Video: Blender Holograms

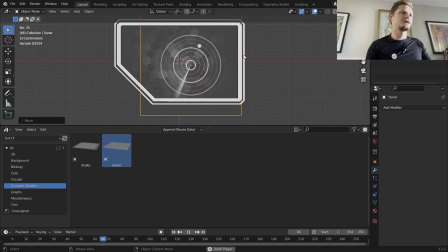4:08 It's another completely procedural shader. So you kind of want to pick what element you want as a focus point.
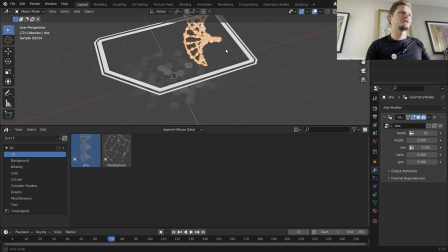4:16 I think for this one, I'm actually going to go with a three-dimensional one. So we are going to make this kind of a 3D thing.
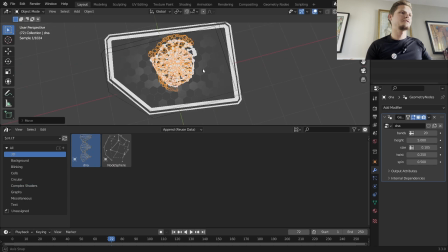4:23 So with our DNA, I'm just going to kind of position it in the middle here, push it up, and I guess scale it down.
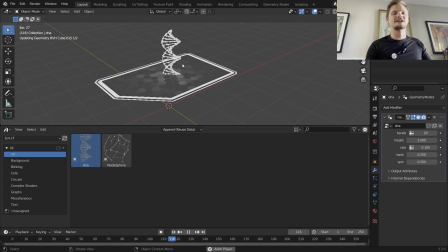4:32 So we kind of have this hologram panel that's going to show DNA stuff. And by the way, we can always mess with the material later. By default, it's set to just this white. But in the shading,
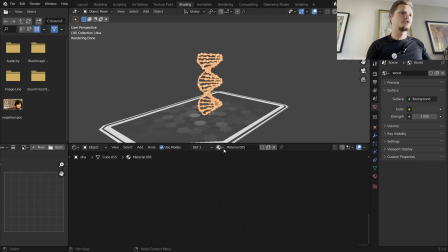4:43 all these objects you drag in that are geometry nodes based are going to be based on this hologram material.
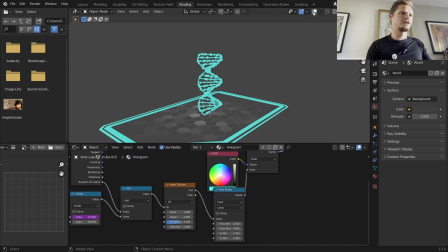4:50 That should just be as easy as swapping the color. And now you have like a blue hologram, whatever.
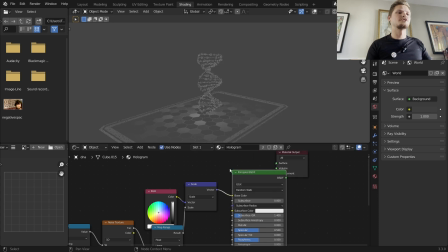4:56 Or again, I'm trying to keep this as open as possible. You can also run this through a principled BSDF, and
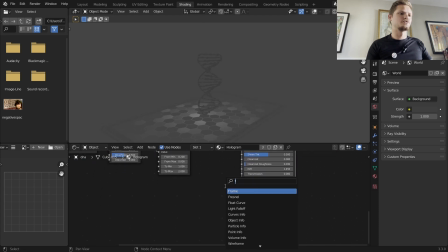5:05 this principled BSDF lets you do cool stuff, like you can run this through a Fresnel for the emission strength and make the emission white, and now that gives it a bit more dimension.
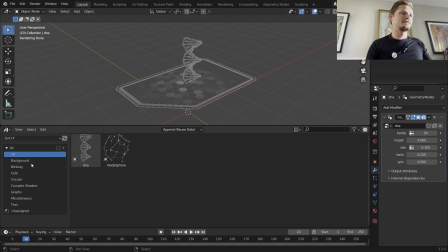5:16 Again, completely up to you. So I'm going to have this DNA element, and you want it to feel like it's centered, like it's intentionally placed there. So I'm going to use one of the circular elements. These are the ones that have a stupid amount of control.
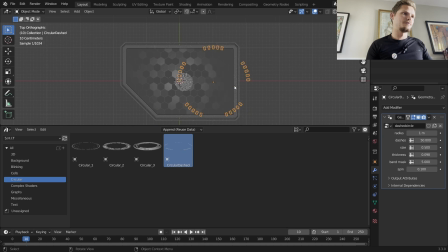5:31 So I'm going to start off with this dashed element, although we probably want to put it off to the side and kind of center it on this DNA. And basically what most of these circular elements do is they spin with some kind of details that you add in.
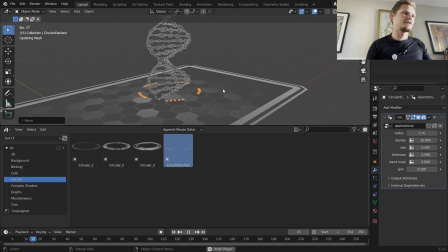5:45 So I'm going to have this slightly hover above the panel. By the way, we should probably save.
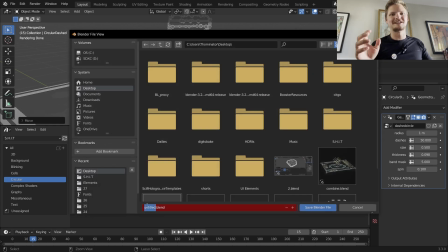5:51 Somebody left a comment that I'm flexing on them by never saving. We'll call this a shit project, because sci-fi hologram interface templates.
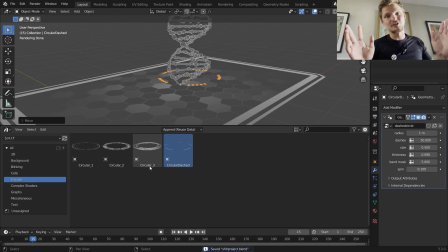6:01 What else could shit be? And I'm so happy. So many people have already bought my shit. I'm happy with that.
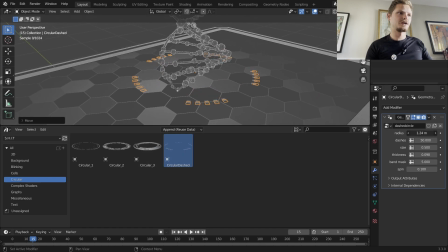6:08 So let's use the circular dashed, which lets you control kind of the radius, which whatever, you can scale it up and down, it doesn't matter. But these are the settings I'm interested in. So the band mask, you can see there's 5 sections here. That's because there's 5 bands. If I made it 3, there would be 3, etc. So I'm going to use 3 bands.
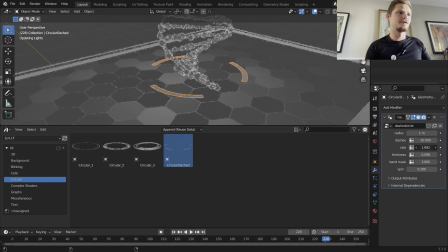6:27 I'm actually going to do a trick where I'm going to take the size and bring it above 1, which is kind of a little secret of mine. It lets you have these long bands and then these tiny ones as well. So something like that. I'm going to make a duplicate, scale it up.
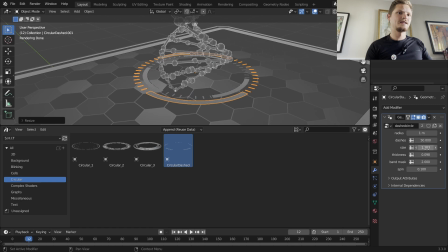6:42 I'm going to have a band mask of 2, and I'm going to bring the size down, so we literally just have 2 bands. I'm going to make it thinner, and I'm going to make it spin 3 times as fast.
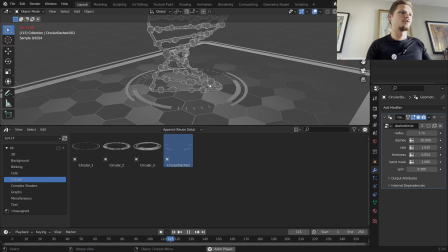6:55 And now we have a bit of motivation for our element, and let's raise some pieces here. Duplicate, scale it down. This can be the one with a bunch of dashes, so 100 dashes, no band mask, and low size.
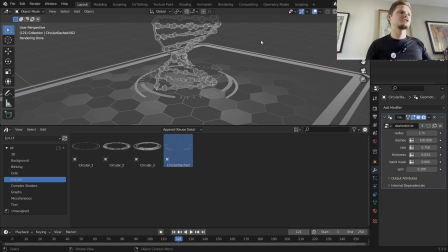7:12 And low thickness as well. Divide that by 4. Just making sure that every element feels properly motivated. By the way, you can do something fancy with the DNA where, like, I think height is the one that generates it, yeah.
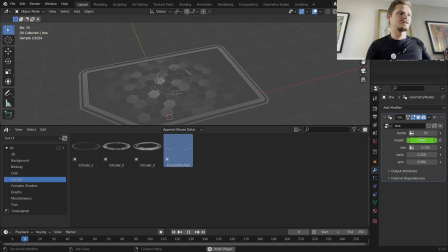7:28 So we could have it start at a height of 0 and then kind of fade into existence over 30 frames. Because you can keyframe any of this. So now we have something that looks like that. Up to you what you want to do with it. And again, you can control the bands, everything about the DNA.
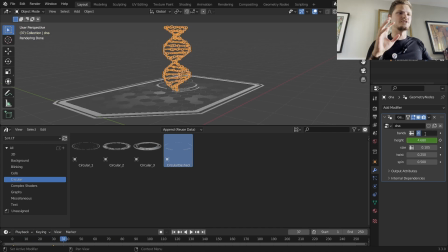7:48 If anything, I feel like this DNA is a bit too dense for the scene, so I'm just going to bring it down to 15. Okay, next is I just want to add some random shit, literally, that will make it look more interesting. So I'm going to add some blinking elements. These are just fast ways to get detail out of nowhere.
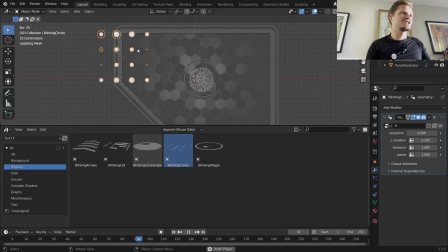8:07 So I'm going to add these blinking circles, which uses a kind of a snake path finding algorithm that I made to do that.
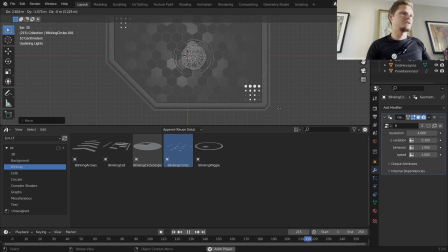8:14 So I'm just going to put that in the corner here and in the corner here. I'm doing it in opposite corners so it feels like properly motivated. Bring those elements down. This one's a bit 3D.
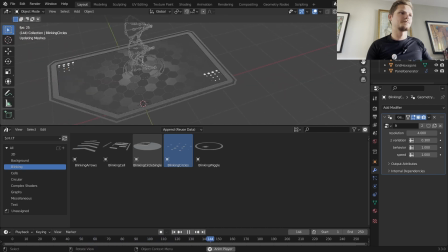8:26 As it pops in and out, there's different heights, which again doesn't matter if you're going from the top view, but if you want that 3D-ness, that's a good way to get it. And with these blinking lights, I'm going to change the behavior of the second one so they're not doing literally the same thing.
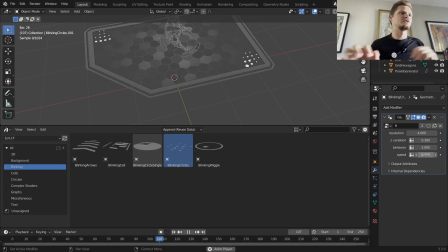8:41 And I'm going to bring down the speed so they look more independent from each other. Other things, just quick blinking elements. You have a bunch of kind of like circular elements, and these are meant to be small.
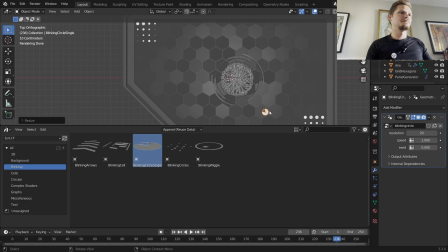8:54 They're not meant to be super detailed or anything. So I'm going to add one in this corner here.
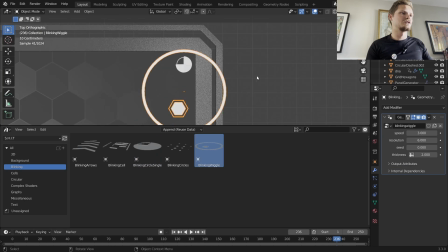9:00 And speaking of circular elements, let's also add this circle wiggle, which kind of looks like a little radar thing. So add that there. I'm going to make a copy. And let's add another copy of our, what did I call this, blinking circle single with a different seed, so it looks a bit different.
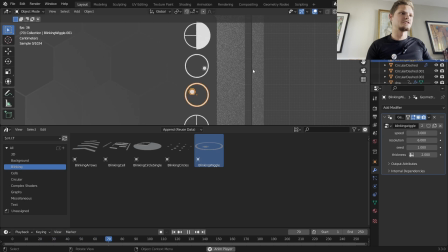9:21 Oh, by the way, these are completely synced up, so change the seed. So all of these can be kind of independent from each other. And just like last time, bring these elements down if that's something you care about. Okay, do I want to add any more blinking details?
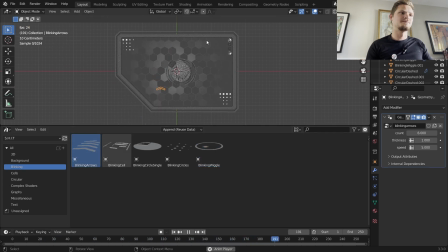9:38 I'll add one more. I really like this arrow effect. You can have as many arrows as you want, kind of like a racetrack it kind of looks like. What I like to do is I like to make this a very high number, so it's going to make a lot of arrows.
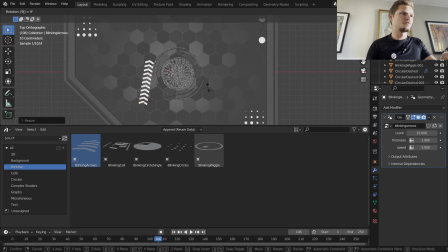9:51 And I like to make it super small, kind of rotate it 90 degrees, and put it somewhere down here. In fact, we could even go crazy, make it like 20. So I'm going to see where it's fully done all the arrows, and then position it like that.
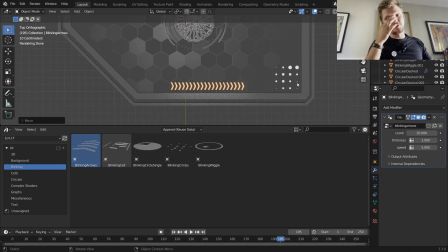10:09 We have that, and again, with all these elements, you can properly motivate them. So for example, I can make a cell element that has a dashed square, and I'm just going to make kind of a boundary.
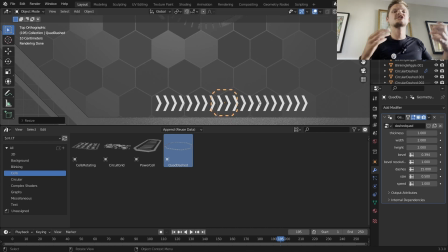10:23 So you can play around with a lot of these. Every single element can be turned into like 50 different things because of, like, look at how many sliders this has. So I'm going to increase, by the way, height is like that because I think I rotated it. But I'm just going to properly motivate this, something like that.
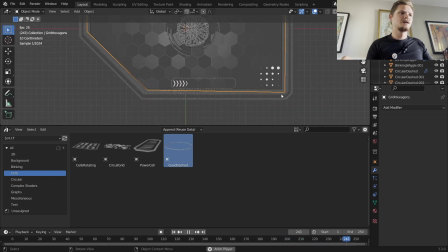10:40 You can change the speed, number of dashes, but I think that makes it feel more integrated. Okay, now we should probably, you could add more blinking elements and get really detailed here. Now I think we should add some kind of medium scale element. So our DNA is a large scale element, by the way.
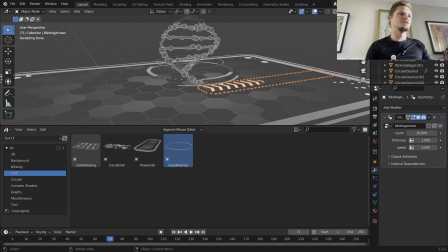10:57 Always do this 3D. This is much easier to do if you only care about the 2D kind of render of it, which kind of makes sense because then you don't render motion blur or anything. But let's go for medium scale details, and that's where I like to go to the actually the cells,
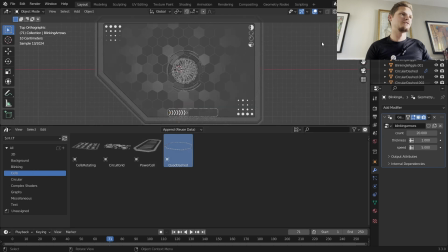11:13 because there's a couple of kind of medium scale details that this provides.
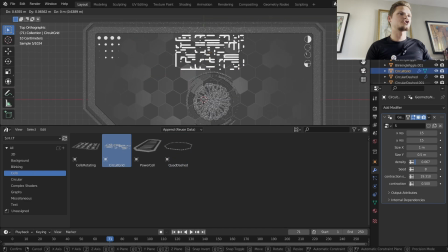11:17 The main one, and this one's crazy powerful, the circuit, which just has a bunch of contracting lines. But here's a trick with it. So you make it super thin, you bring down the resolution so that there's only a couple lines,
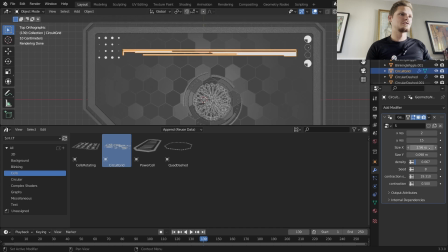11:34 you increase the size, so I'm kind of taking up the top of this panel right here, and you get these like bars for free. It does feel like they're moving a bit too fast though, so I just added a bit more resolution.
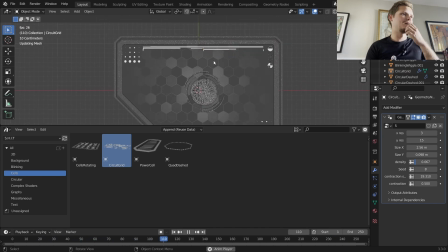11:50 So you get these bars that make it look like there's complex action going on, etc. You can change the contraction behavior, like do they contract all the way or part of the way based on a random function. You can change the seed until you get something that you like the look of. I actually like the first one.
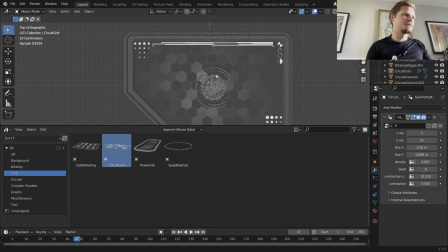12:07 And speaking of kind of like linear elements, you can also add some graphs. So I'm just kind of making a project that intentionally goes through kind of all the options.
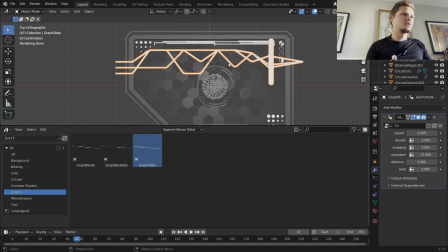12:18 Do I want a graph slider?